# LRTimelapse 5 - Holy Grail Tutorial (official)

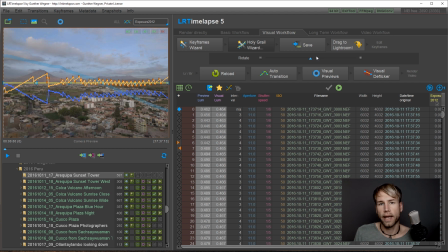(3:59)
Normally it's not necessary to rotate it at all but should you get a curve like this or like this just make sure that you bring the compensation curve as close to
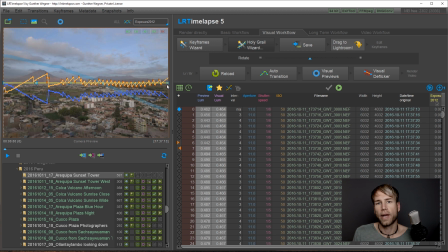(4:14)
the horizontal center line as you can with the rotate slider.
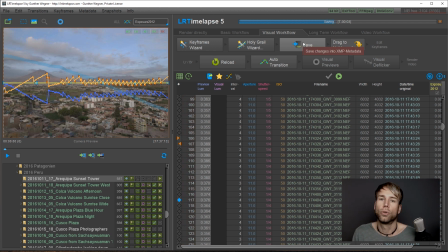(4:20)
Okay let's save and now we go to Lightroom as I explained in the basic workflow. I drag the sequence to my Lightroom library.
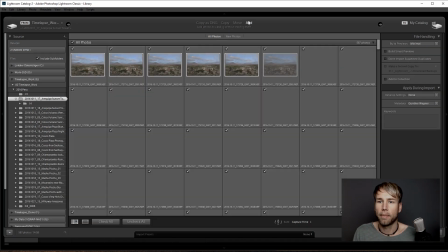(4:33)
The importer comes up. I make sure that add has been selected.
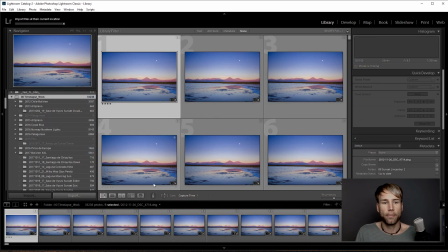(4:37)
Then I click on import. This is our sequence.
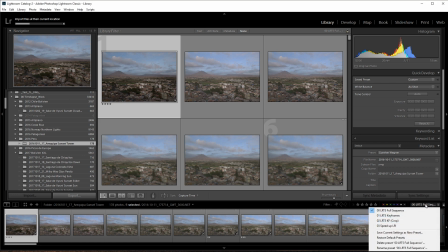(4:42)
And while it's still importing, we can already choose our filter, set it to LRT5 keyframes.
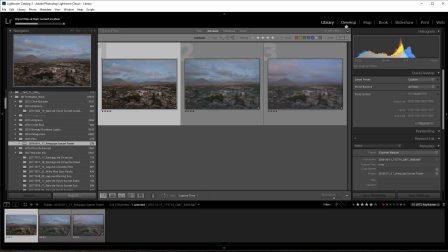(4:49)
The keyframes will start coming in and we can instantly start developing.
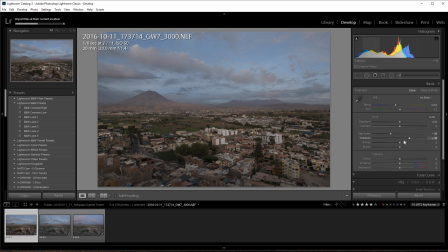(4:55)
I will do some very basic adjustments here to reduce the dynamics, lowering the highlights, increasing the shadows, adding a little bit of contrast with the whites and blacks.
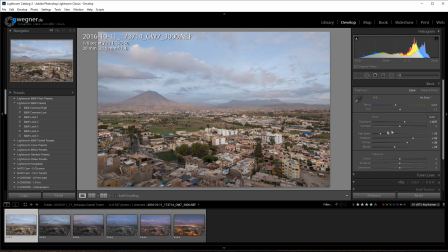(5:10)
This is what I call the dynamic D for dynamic processing and now I increase the exposure a little bit especially at the beginning of the image I will have a brighter exposure. Let me add a gradient.
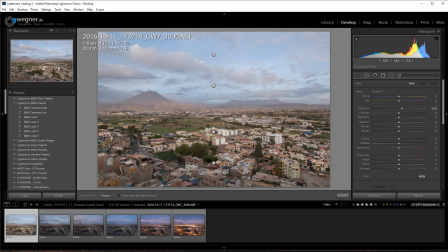(5:25)
When you work with gradients with LR time-lapse you will get four predefined linear gradients. Please make sure to always use one of those gradients and not create new
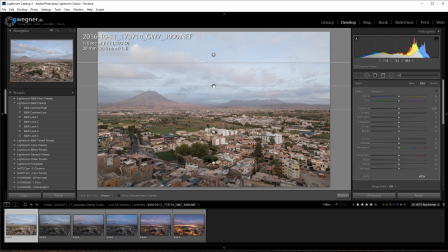(5:39)
ones or delete existent gradients because that would mess up with the workflow. Okay, this gradient here, I can move it, I can rotate it, I can even delete some areas with the brush here and so on.
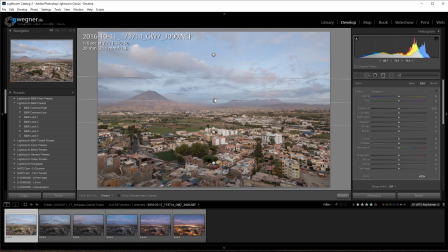(5:56)
You can basically do anything with those gradients. You can animate them across the keyframes. This will give you a lot of power when processing your timelapses.
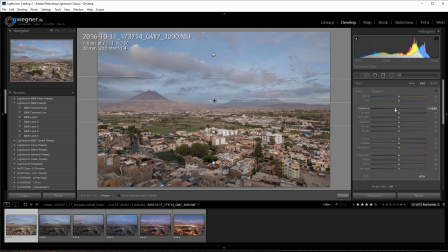(6:06)
I just will make the sky a little bit darker and increase the dehaze a little bit on the sky to increase the contrast on the clouds a little bit. Of course you can do more but I will leave it like this and now shift
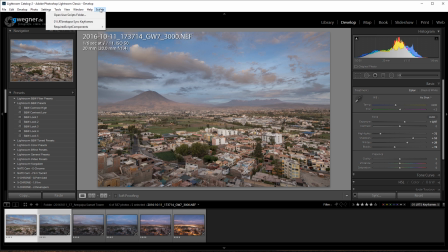(6:22)
click on the second keyframe use my script to synchronize especially when working with holy grail sequences please make sure to always use the script and not Lightroom's sync mechanism here.
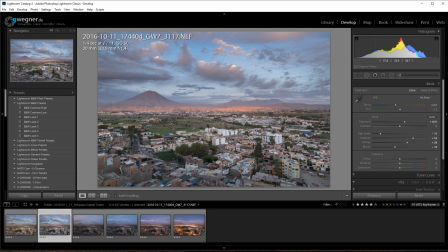(6:39)
This one just looks nice as it is so I will pass on to the next one again use my script bring the settings over here this looks
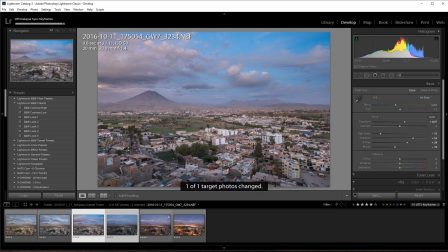(6:50)
nice too let's do the next one okay this is cool but it's
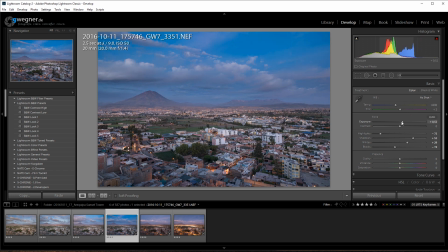(6:56)
a little bit too bright so I will start decreasing my exposure a little bit. Decrease the blacks a little bit. But this is just an example. Obviously let's do go over to the next one.
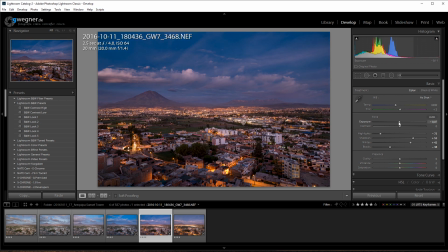(7:13)
Okay this is too bright as well because now it's already starting to get dark and I have this magenta tint that I will just remove.
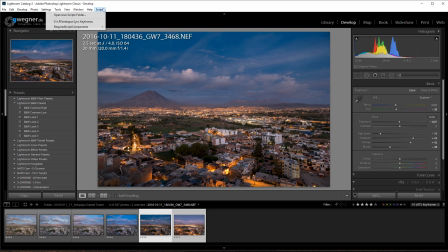(7:22)
Okay let's bring those settings to the last keyframe.
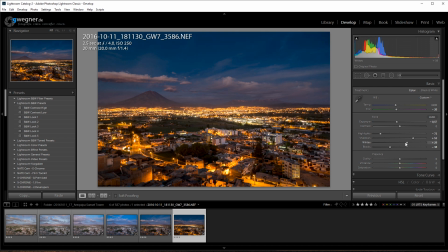(7:26)
A bit too bright and now I will lower the whites as well because otherwise my lights will blow. And we need to get more blue here I guess. Now it's important to go to the grid view again,
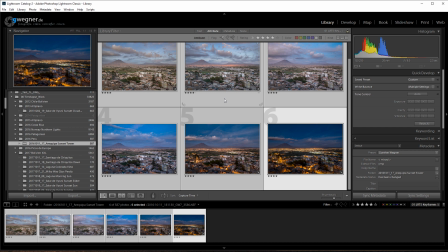(7:47)
select the whole sequence with ctrl a or command a save metadata as usually and now we can go back to alert timelapse
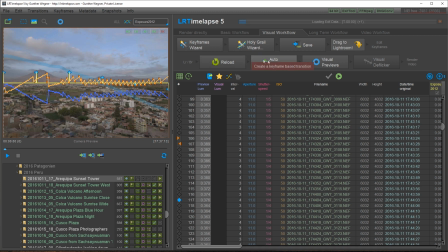(7:59)
we end up in the second workflow row we reload we do the auto transition we start the visual previews